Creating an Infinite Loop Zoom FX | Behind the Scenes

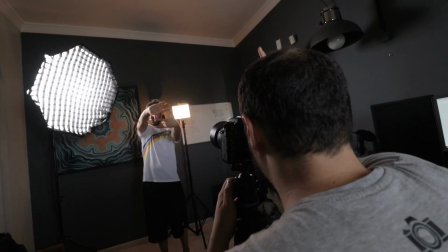4:15 Here we went a little bit wider because we had less space inside,
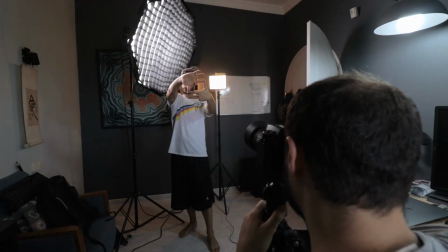4:19 so we went with a 50mm and we took the pictures of me doing this and then me just not doing anything,
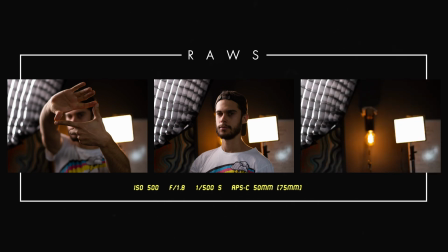4:27 and then of the background, and that was pretty much it for all the pictures. Now editing.
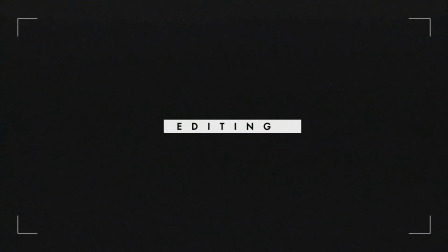4:34 So now we have a bunch of pictures and now we need to rotoscope them. I would normally do this in After Effects, but because it's just pictures, I will do it in Photoshop.
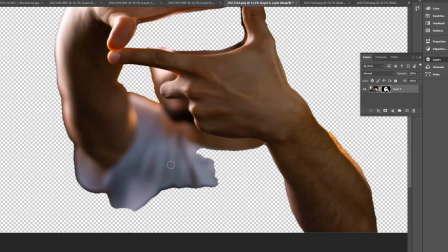4:45 I really like the tools there for masking, and also the smudge tool.
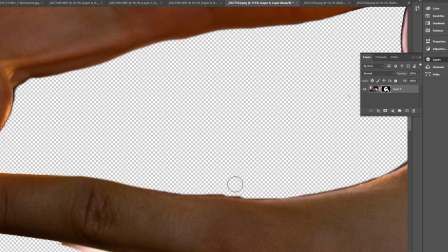4:50 It's very helpful for this one. So I did everything there, all the separations, all the layers we needed and discussed it before.
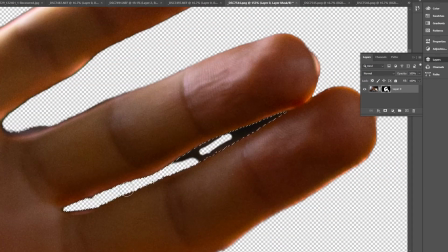4:58 Now the picture of the drone, I will be using the one that I used last year.
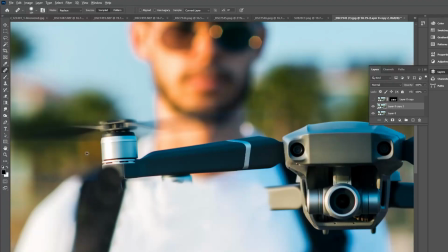5:04 There I don't have any backplates. I need to make up what's behind the drone.
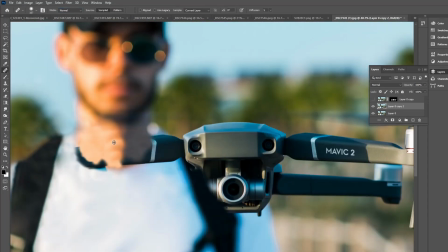5:11 This is just another technique that you can use if you didn't take the back plates, or if you just had this idea while editing and you need a way to create that parallax effect. So we're going to generate files out of Photoshop with transparency into After Effects. We're going to turn those layers into 3D layers, create a virtual camera, and then separate them in 3D space. Now we are going to find ways to transition between the effects and also establish a few things so that the effects can flow into the other smoothly. I say flow into each other because each setup is its own After Effects file. I decided to do it like this in separate files just to try out this different workflow, and because of this I had to keep a couple things constant so that things would flow together when put together.
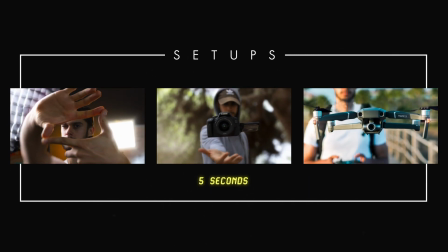6:01 So for each setup I created 5 seconds of animation, with the last 1.5 seconds to be the transition in between setups.
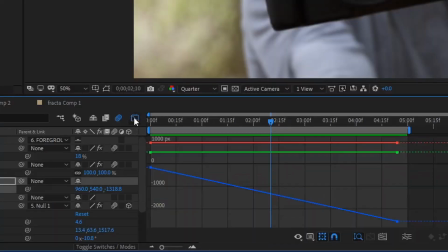6:10 The camera translation also had to be the same for all the setups, and I kept it at 500 pixels per second. I wanted to create something unique on each setup, and I think it's nice if we go through each one and see what's unique about it. So the effect starts with my face, my eye, my hands, nothing fancy happening here just yet.
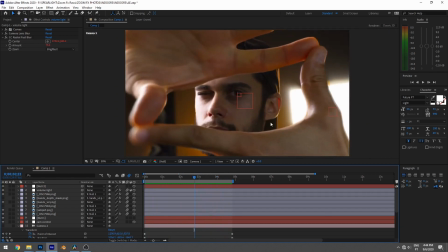6:34 I gave it some rotation to my hands just to keep it more interesting. Because we have lights shining into the lens, we should see some light wrapping around my hands,
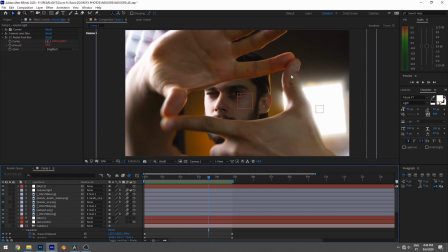6:47 and I give it that digitally using some blurs, specifically the radial fast blur, to get this effect, and also used a wiggle expression on the intensity of the effect so that it looks like the lights are flickering.
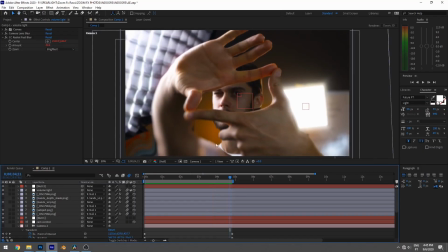7:04 We can actually see a bit of an issue here. If you look at my shoulders here, this should be my shoulder, should be attached to my neck area, but it's clearly just floating because of course we are working with 2D layers,
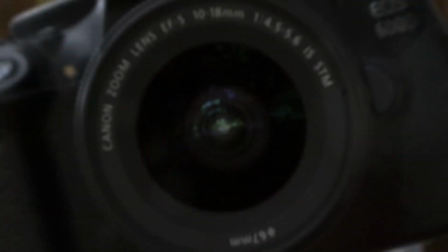7:18 and I knew at this point I would be going into the other setup. You see it for probably like 1 or 2 frames, so who cares.
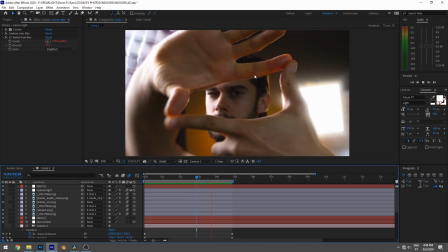7:26 I really like how the light wrap works here. It looks pretty cool and super simple effects. So next one. So here I went with this like mysterious magical environment with all the particles.
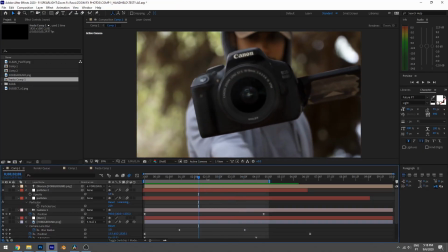7:44 These were done in Trapcode Particular, very cool plugin. Oh no, actually I didn't use the Trapcode Particular.
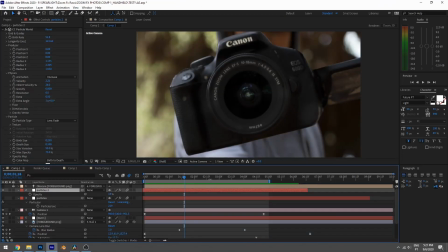7:54 I did use the CC Particle Worlds. So actually, yeah, that's even better because I didn't use any plugins on this one.
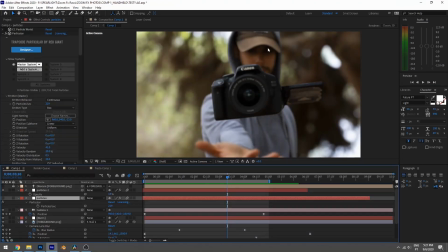8:02 I did do some cheating here. So on my face, I was wearing the hat. I think on Photoshop I made it a little bit darker here. So I thought it would look cool. I think it's super cool to work with images because of that. You have a little bit more freedom on how you manipulate all the images.